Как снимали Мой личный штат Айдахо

Nor did we have the money to build the right things into any single location. And knowing that it would have a production penalty for moving the company and breaking up the continuity of the scenes, et cetera, et cetera, et cetera, I was hesitant to push the idea of splitting it into maybe more than one place or maybe more than two places.
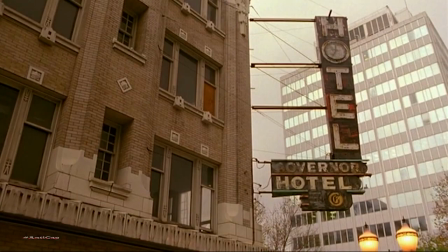But Gus actually didn't have any problem with that at all. The sort of AD whined and groaned a bit, but in the end of the day,
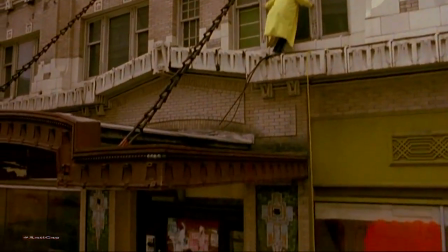we were able to take the things that meant the most to Gus scenically and patch them all together.
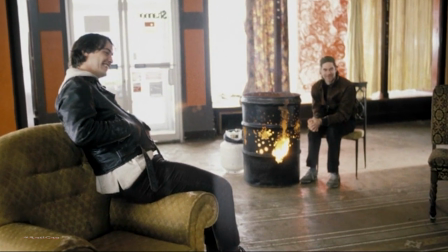The hotel where the kids hung out, that was sort of a conglomeration of four different places. And each place that we went seemed to have you know, walls where the plaster and lath had been torn off and there were still just studs there.
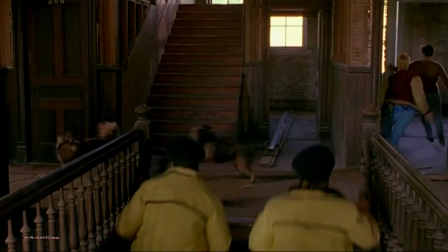And there were wonderful staircases. The staircases tended to tie the whole thing together.
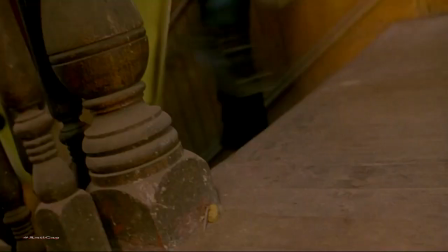Whenever you see a staircase and the kids are either scattering from the law or Keanu or Rivers walking up one of those staircases, that was the thing that kind of tied the locations together. There's a scene where Keanu is, Scott, is leaving the downstairs of the governor, heading upstairs where Bob is asleep, and Rivers already robbing him. That is, Mike Waters is already robbing Bob Pigeon. And Scott has a beer bottle.
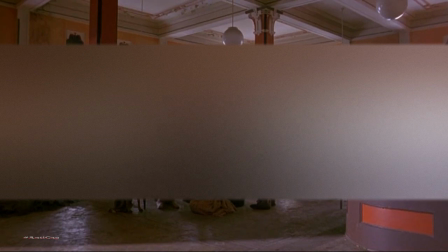He tosses a beer bottle to one street kid who's standing in the doorway, puts a cigarette in the other kid's mouth, and heads up the stairs.
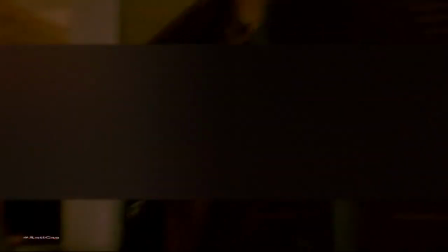That was an idea of Gus's that was very much a Gus shot. It's very quick and snappy and clever
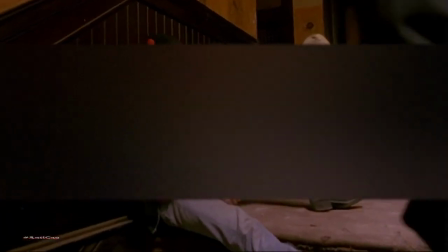and says a lot about the character and moves Scott right up the stairs in a really beautiful and kind of dashing way.
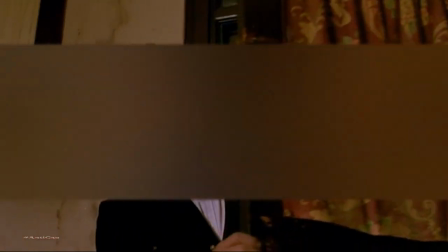Now, when you make a movie, and it's true with any film, you're dealing with convention and what conventions you establish at the outset.
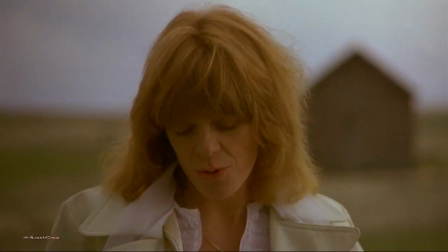You know, like in the first 10 minutes of the film, this is when you usually do it.
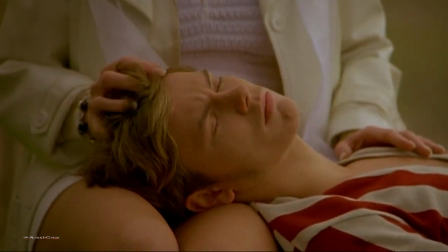You jump in and you go, okay, now we're going to have a flashback. Like, we had flashbacks to River and his childhood with his mother in the country,
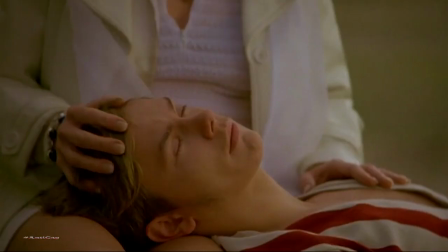and that was always in the script. But the atmosphere, and again, it's in the first 10 minutes of the film, is like the time lapse, the flashbacks, the you know, all the things that the mood of the film is pretty cleanly established right up front.
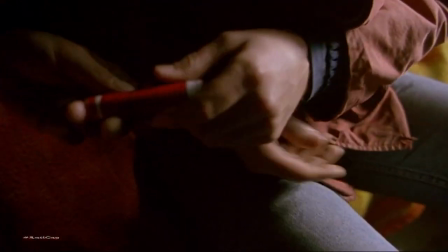There were also a number of cutaways we did that were extreme close-ups,
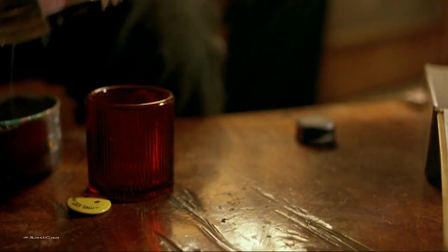and this is something that I think Gus perfected on Drugstore Cowboy, and he carried that invention into My Own Private Idaho.
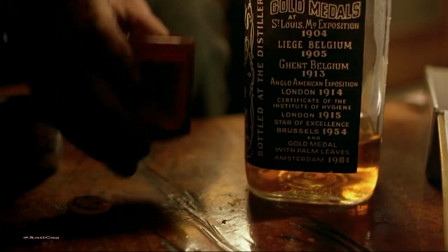There was like these really extreme close-ups of like the fireworks being lit,
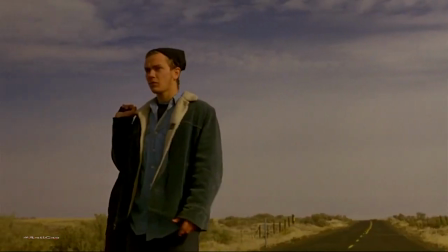or the or there'd just be a close-up of River's hand when he was going into a narcoleptic fit and his hand would start shaking.
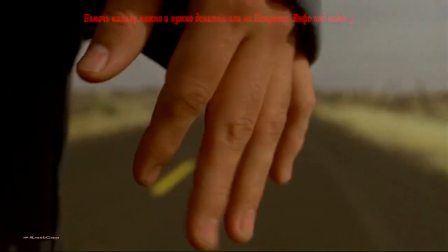And you know, we'd just go from like these extreme wide shots to extreme close-ups. If you watch that film closely, it's not slick.
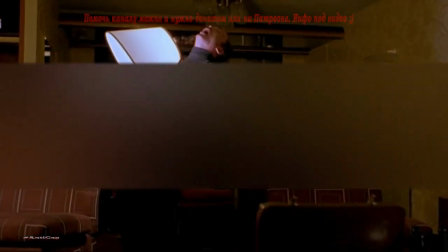It's got very rough edges, and we intended for the film to have that quality.
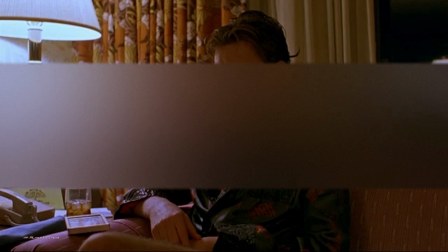We really wanted it to not feel perfect.
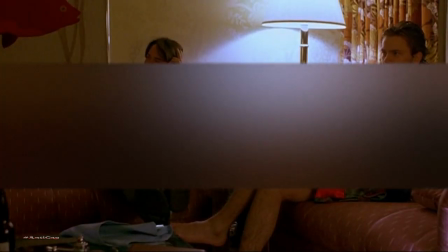This was a conceit. The conceit was that we would keep it rough.
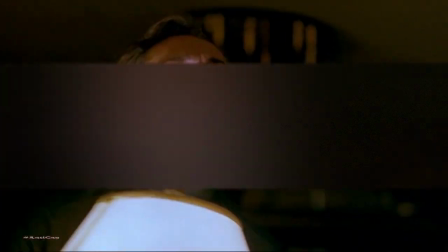And it was right for the subject matter. I think something that really illustrates the I guess the kind of the two styles, the perfection and the imperfection, are the opening scene and the closing scene of the film. In the opening scene, we start with a road, and Mike Waters walks into frame.
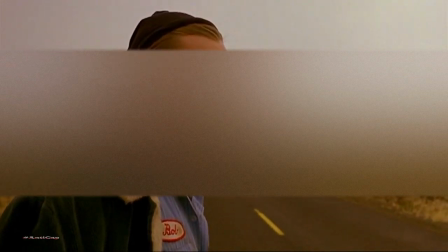That's all handheld.